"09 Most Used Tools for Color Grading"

And then printer lights are right here in your primaries bars, or you can access them up here, activate printer lights, and then hotkeys, and then it's available on your numpad. I'm just going to show you everything on screen. So we're going to mess with these, but there's a lot more options, because right now I'm just using RGB, but on your numpad you get cyan, you get the secondary colors too. So here we're just going to stick with what we got here. Okay, if I look at this image and I go, you know what, I think I can bring up my blue just a little bit more. I can go in here and I can just look what's happening in my scope. So I'm lifting it, and I can go, yeah, just park it somewhere around here. It's super subtle, but it's just giving you an example of like what can happen if we want to create a look,
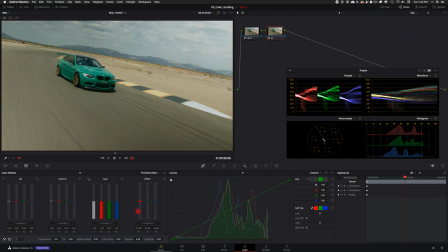and if we bring our blue down, and if we want to bring our red down to kind of give it that cyan look.
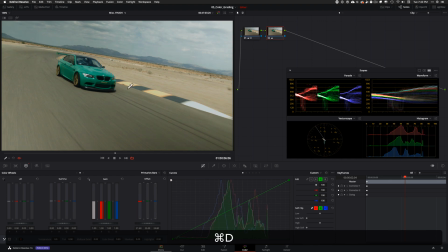So see, we're doing that. We brought these down and we were able to create that look very easily.
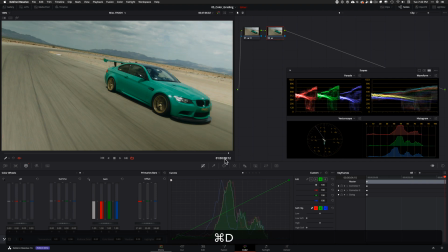So we're going to be using, look how nice the road looks. I actually really like this look. A lot of the film looks are dialed in by using printer lights, because it just puts you in that really cool ballpark. Because just look at that, like in movies, you can see this, but a lot of the times it has like a little like green undertones.
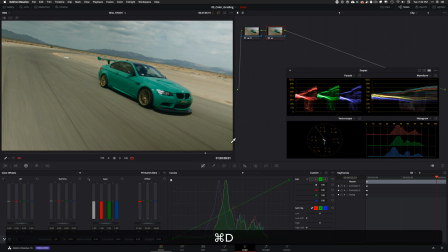And we were able to get there very easily with printer lights just by doing a couple of things, and it's available right here in your primaries bars.
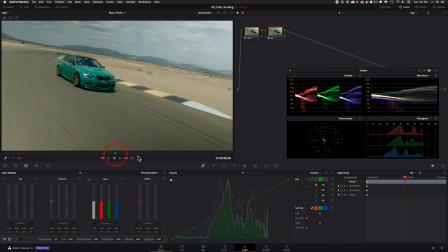Another thing you need to know is your log wheels. They are really important. So let's just say you're working on something. I'm going to delete this node. Let's just say you're working on something for broadcast, and the director is like, dude, just push it. Just grab these whites and just hit the top with it. If you just use your gain and lift it, like it's going to lift everything,
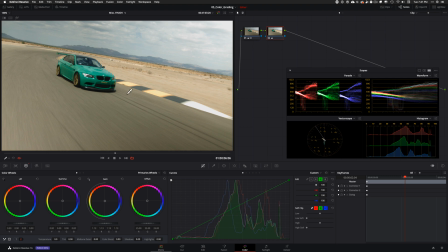and it's going to take so much color out of your mid-tones, and that's not necessarily what you want, because you want to live in this world. You just want to take your specular highlights and you want to just pop them up to the top, and one way to do it is by using your log wheels, because they're more controlled. So if I take my highlights here and lift it, look what's happening compared to if I would have done it a different way. It's keeping, like, look, it's keeping so much of the meat where it was before, but it's just taking everything else and raising it. And obviously this is getting a bit hot, so I'll bring it down. I'll keep it somewhere around here, But even around here, like before, now it looks so dull.
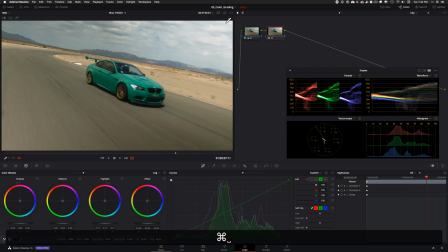Like if you look at what we had before to now, we just gave it so much more life, and that came to life. And color grading is all about these little nuances, and that's what's going to make the difference. So log wheels are very, very beneficial and very powerful for doing things like that, and it can get you there very easily, very fast.
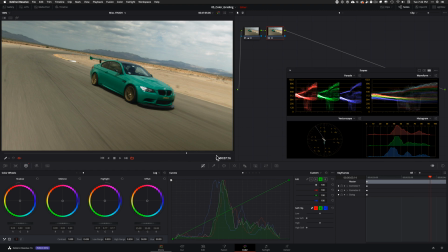And so that was the example of log wheels, and we're going to be using that throughout this module. And now I want to talk about one of my other favorite feature, which is hue versus hue. I absolutely love it. This is just use it and abuse it. Do whatever the hell you want with it. This thing is amazing. I'm going to do this. Let's go to this shot, or this shot, create a new version, get rid of this. And now we're here. And I go, you know what? Let's give it more saturation. So let's just go in here and pop it. Just give it as much saturation as we can. Now that we have this saturation, this much saturation in the image, what I want to do is I can go, hey, grab my yellow and let's just start fiddling with my hue, and I want it to go a little bit more toward red than yellow.
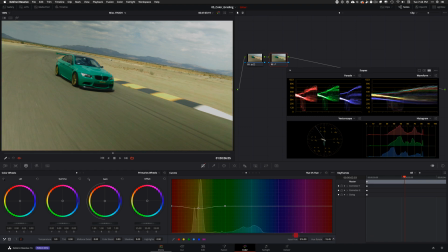So I can start doing this and just look what's happening. And I can go, you know what?